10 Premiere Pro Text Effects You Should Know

How's it going, guys? Joshua Lufemi here, and we are here in beautiful Brisbane, Australia. In this video, we're going to be showing you 10 easy text effects that we're going to be doing right in Premiere Pro. I'm going to be giving you detailed step-by-step instructions for every single one. In this video, you're actually in for a great treat because there's two ways you can follow along.
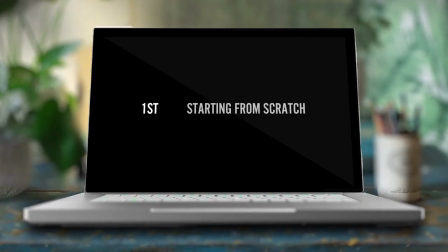First, if you plan on starting from scratch, then no worries.
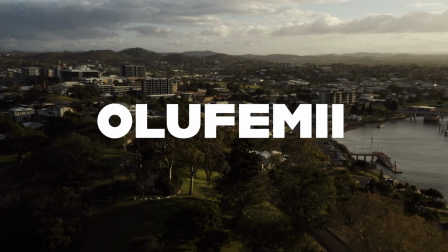You can basically apply any of these text effects to literally any piece of plain white text that you put in your timeline. Within literally seconds,
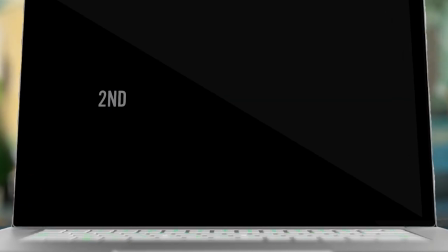you're gonna be able to build these fantastic effects from the ground up. Alternatively, for number two, you can try out our new text pack called 50 Subtle Text Animations.
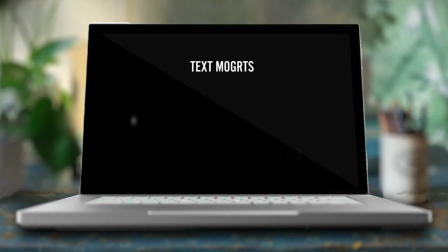It's amazing. These are basically a bunch of just text Mogarts with a bunch of really dope animations added to them. You're gonna be following the exact same instructions, but instead of building all these awesome text effects from just a static piece of text,
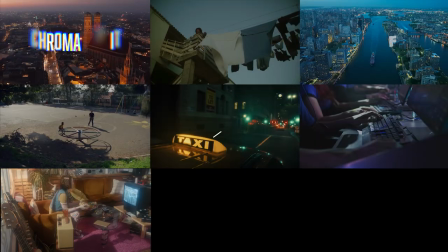you're going to be building these same effects on these awesome dynamically moving text animations. You will find the link to download this pack in the description below.
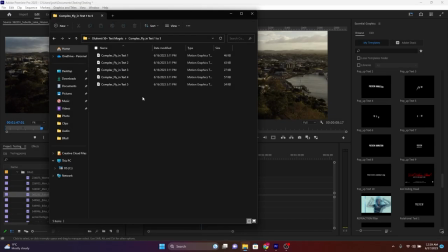Once you download this pack and it's up the folder, just drag all the Mogarts into your central graphics panel all in one go.
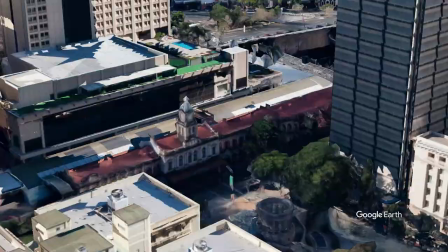It'll take like 2 seconds. We're here at beautiful Central Station, right in the center of the city. It's built in 1889. It's currently in need of some upgrades. I think they're currently doing a little construction. And just like this old train station, sometimes you need to breathe a little bit of new life into something.
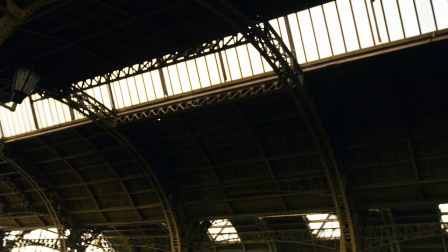Take this plain piece of white text, for instance. Like this old station, it's functional, but I think we need to breathe a little bit of flair and color into it.
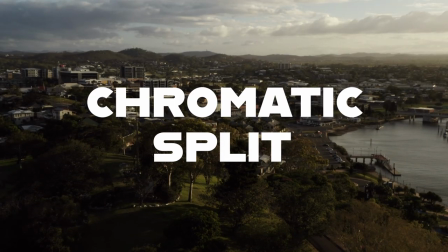This first effect that we're gonna work on is called the chromatic split.
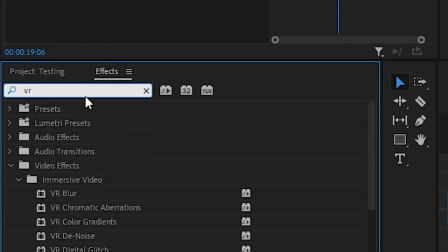After you type out your text, go over to effects, then search for the VR chromatic aberrations effect, then drag it onto your clip.
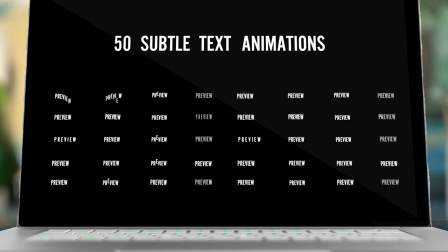Now let's put this same effect using the same instructions on one of the 50 Mogarts in my text animation pack.
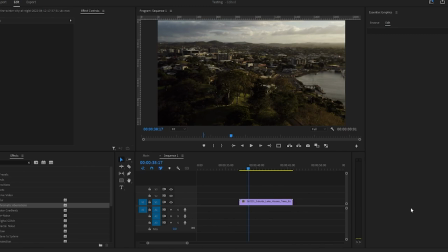This will simply give the effect a new refreshing and dynamic look. Go over to the essential graphics panel.
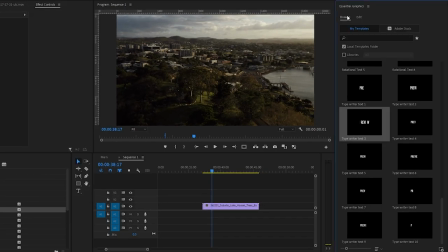If you don't see it here, go up to window and make sure it's checked. Then let's scroll down to typewriter text 3.
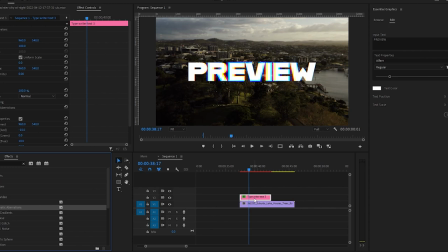We'll change the font and then we'll go back to effects and drag over the VR chromatic aberrations effect onto this Mogart, just like before.
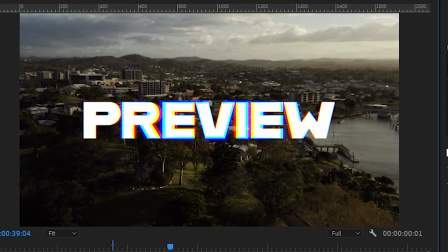Now let's watch it through. Beautiful. Across the street from Central Station is this beautiful pedestrian crossing.
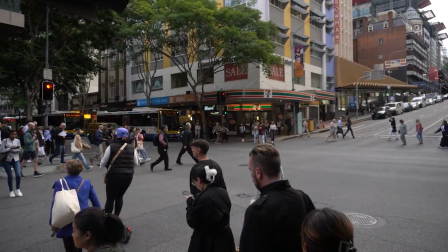It's what they call crosswalks over here. This is kind of a special place for me. I've shot so many crazy random things here over the years.
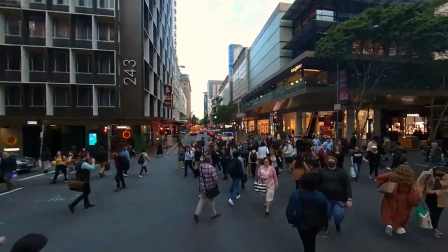It's called a pedestrian scramble, which means once the light stops, all the lanes stop and pedestrians are able to cross from every side.
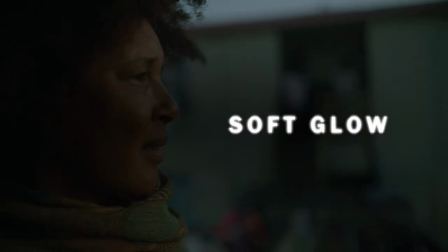Take a look at this text effect called soft glow.
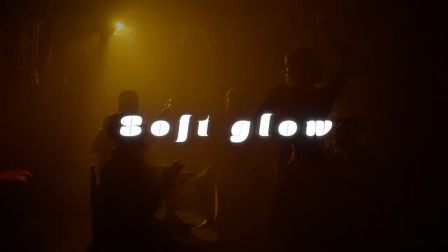The soft glow effect just adds a special radiance to your project, encapsulating them with just a sense of warmth and tranquility.
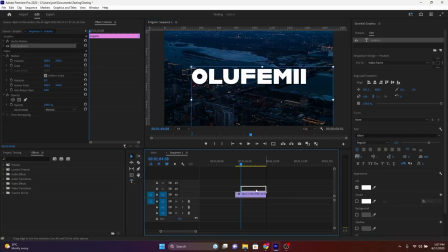Once your text is typed out, go over to the effects tab and type in glow. We're gonna be using two types of glows in this effect. The VR glow, which gives you just a subtle glow in the background, as well as the alpha glow, which gives you a glow that more or less sticks to the actual text.
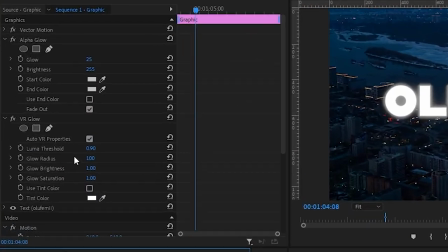As far as the alpha glow goes, make sure that the parameter for glow is at 25 and the brightness should be at 68.
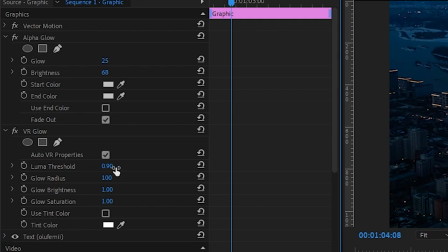For the VR glow, make sure that the luma threshold is at 0.9, the glow radius is at 188, the glow brightness is at 1, and finally, make sure that the glow saturation is at 1 as well.
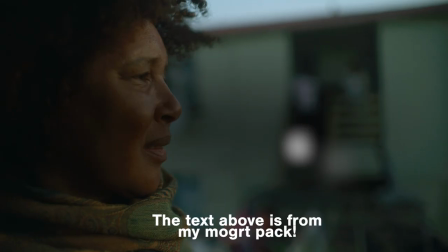Now let's check out how this looks. All right, now let's take a look at this effect on one of my 50 Mogarts in my text animation pack.
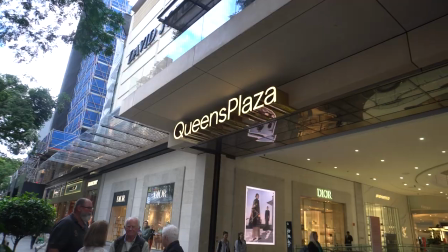Guys, we have now arrived at Queen's Plaza. This place has a bunch of luxury brands that you can go check out.
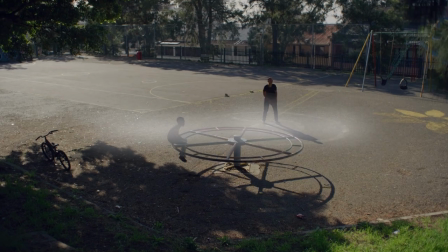I always walk past here, but I never buy anything. Take a look at this text effect called camera blur.
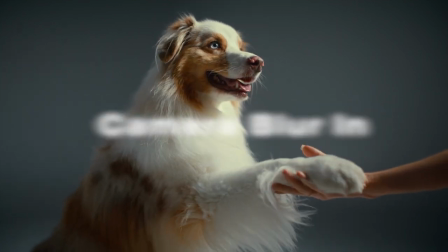The camera blur effect kind of gives you a cinematic depth to your text. Use it for dramatic video intros,
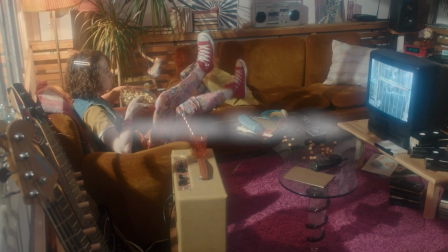suspense-filled movie trailers, or any type of video project that's gonna require a focused, dramatic start.
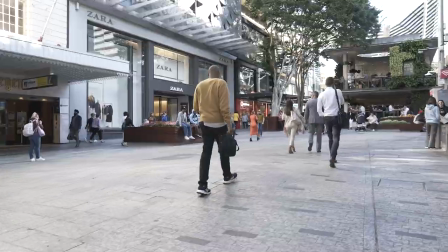Welcome to beautiful Queen Street Mall. It is a premier shopping and lifestyle district here in the center of the city. And check out this sign over here.
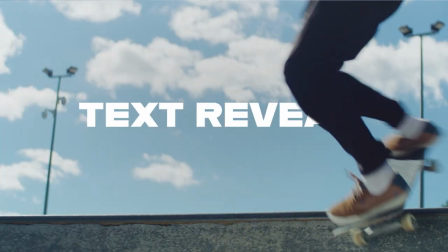Text reveal is a really good way of revealing information without just overwhelming your viewers all at once.
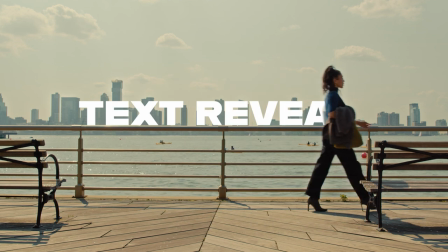Perfect for product launches, educational videos, or step-by-step guides where suspense and engagement is key.
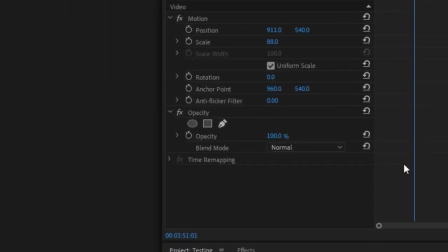After you've typed out your text, go over to opacity and then click on the pen tool to make your mask.
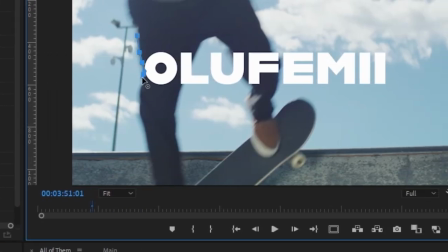Begin to make your mask on the moving edge of the object in your scene that will serve as a wiping agent of the text.
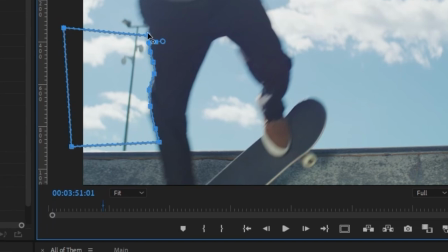You will then keyframe your mask by going over to mask path and clicking on the stopwatch,
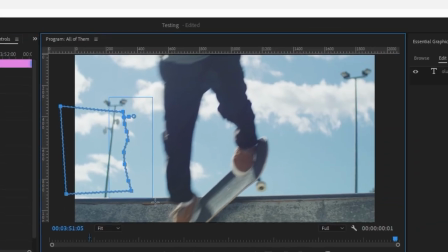creating your first keyframe and then expanding the shape of the mask so that the right edge in this case continues to stick on the edge of the wiping agent, which is this guy's jeans. As you begin to expand the mask to follow the jeans, you will begin to see the text being revealed underneath.
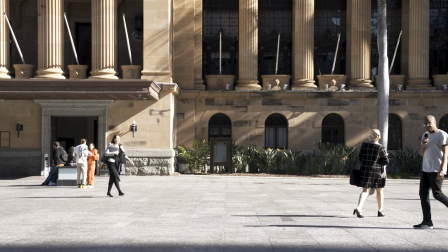Make as many keyframes as necessary. We're now visiting historic City Hall, part of Brisbane's heritage. Now check out that flagpole over there. Now imagine the waving flag text effect.
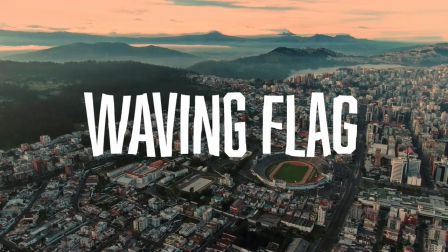This effect actually brings a dynamic and patriotic flair, perfect for national events,
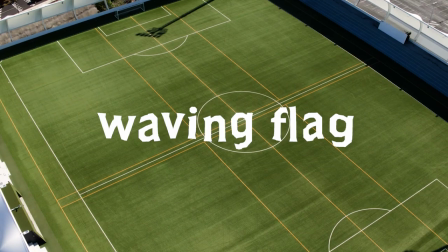sports promotions, or any type of event where you'd like to infuse some movement or energy.
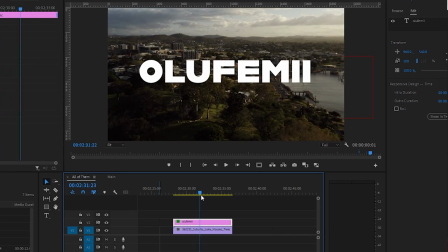After you have your footage typed out, go over to the effects panel and type in wave warp.
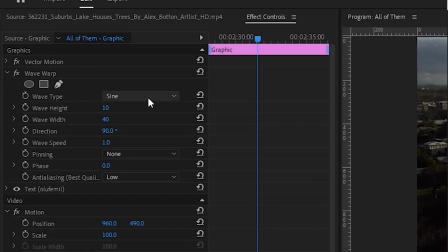Drag it onto your footage. Then go over to the effects controls panel and make sure that your wave type is on circle. Make sure that the wave height is on 8. The wave width should be at 144. The direction should be at 0 degrees. This is very important. Make sure that the wave speed is at 0.3.
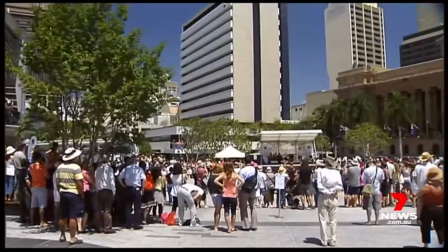And let's have a look at how this looks. All right, guys, welcome to King George Square, where the city's hustle and bustle starts to come alive. Now imagine the TV noise text effect. The TV noise text effect gives your text kind of like an analog and retro feel.
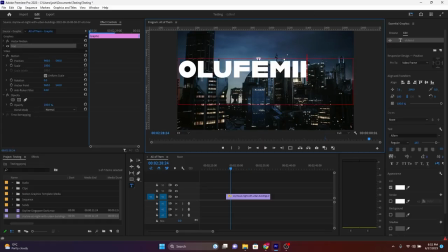It's great for any content that just requires a bit of nostalgia. Once you've typed out your text, go over to the effects panel and search for the effect called Wave Warp.
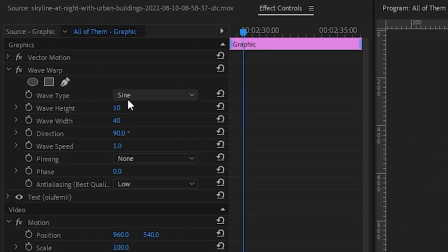Then drag it onto your text. Then go over to the effects controls panel and then change the wave type parameter to noise, the wave height to 5, the wave width to 40, and the direction to 0 degrees.
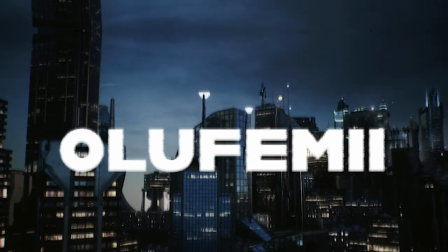Leave everything else the same, and this is the resulting effect that you'll get. We're now here at the Brisbane Arcade, home to a number of boutiques and eateries. Check out the grand entrance right here. Let's actually apply the pixelated reveal effect right here.
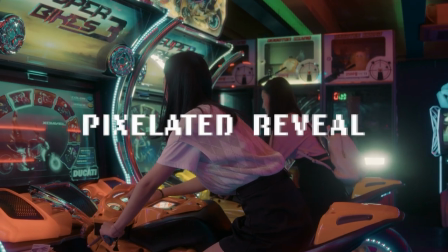The pixelated reveal effect brings somewhat of a digital edge to your projects. Great for video game projects, tech-related content, or any modern digital-first brand.
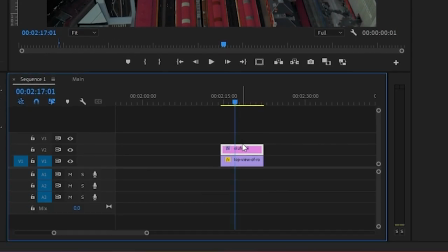Once you've typed out your text, go over to the effects panel, then type out mosaic, then drag it over to your text.
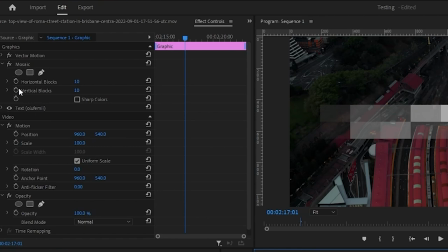You're then going to animate that effect using keyframes. Go over to your effects controls panel, then click on the stopwatch for horizontal blocks, as well as vertical blocks.
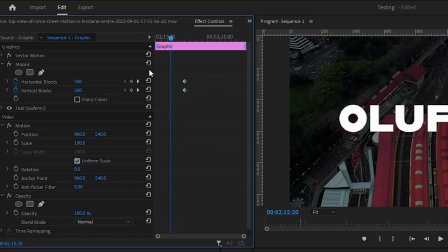The first set of keyframes will be set to 10. This makes the blur really crazy.
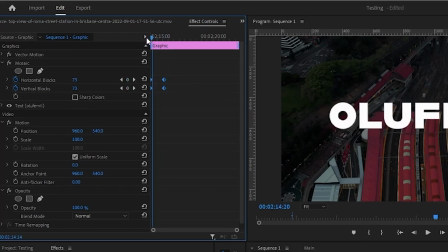And then the last set of keyframes will be set at 500. This brings the blur down to a point where it's almost indistinguishable.
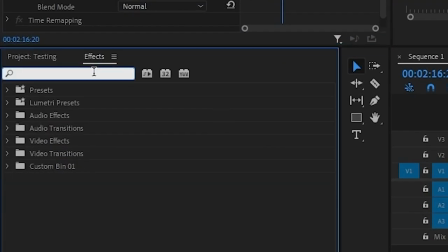Next, you're gonna go back to the effects tab, and then you're gonna type in bevel. Drag the bevel edges thin effect onto your text.
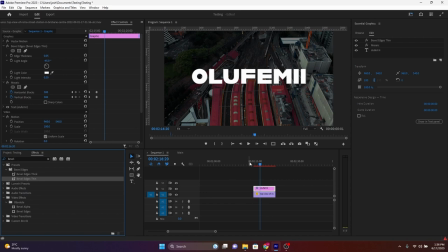All this does is it gives your text a slight 3D look. As we play it through, you can see that the resulting animation is a beautiful pixelated blur in.
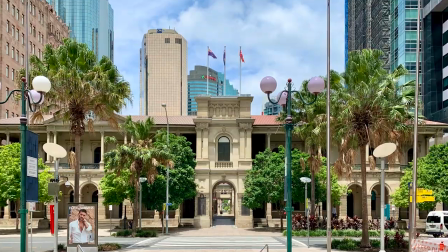Just a short stroll away, we have beautiful Post Office Square, a calming historic oasis right in the middle of the city.
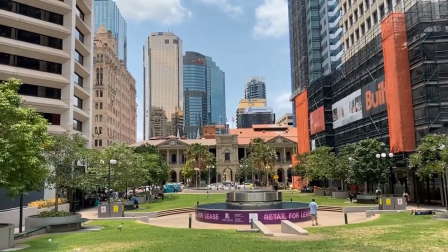There's a huge like underground mall here. People chill here in the park right behind me. And check out this flip down text effect.
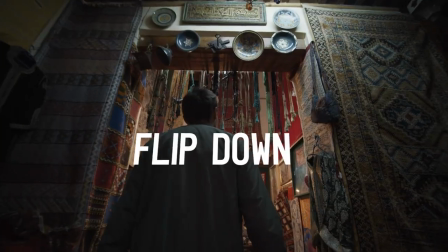Flip down is a nostalgic nod to, say, old scoreboards,
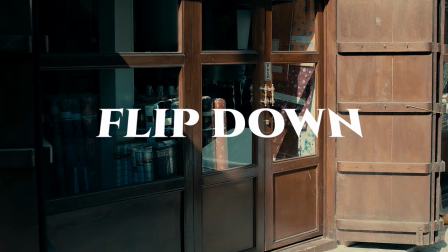countdowns, any type of retro theme project, or any type of project where you have kind of a time-sensitive element to it.
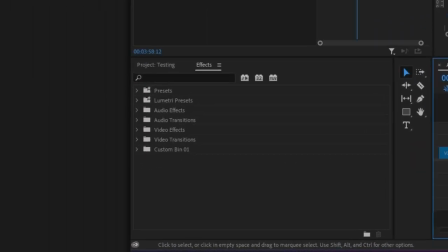Once you have your text typed out, go over to effects and then search for basic 3D.
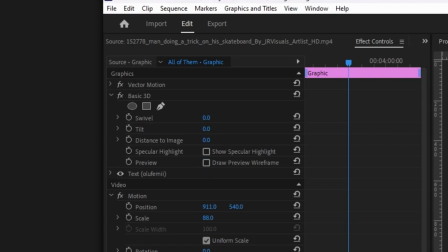Drag it onto your text. You're then going to keyframe the tilt parameter by clicking on the stopwatch and initially creating 3 keyframes. The first keyframe should always be at 90 degrees.
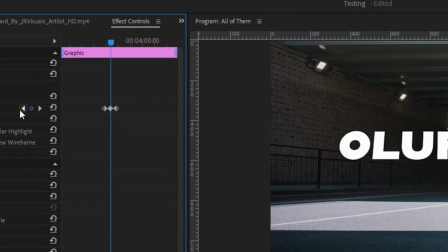Bring the second keyframe to negative 20 degrees so that the text is slowly overshooting, tilting straight down.
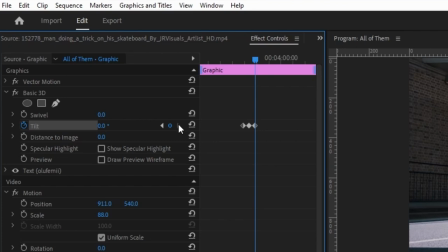And then the last keyframe should be at 0 degrees so that the text is pointing straight down.
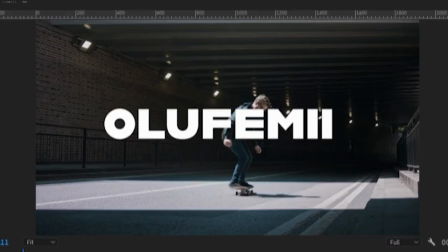The resulting effect looks like this. Hey guys, real quick, take a look at this. See this little dip in our attention graph? That is the absolute last thing that any YouTube creator would ever want to see.
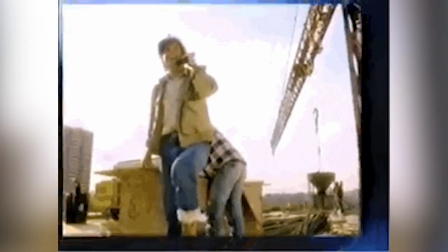And it's often linked to, you guessed it, sponsored videos for products that you guys are just truly not really into. So this month we're gonna ditch our sponsors.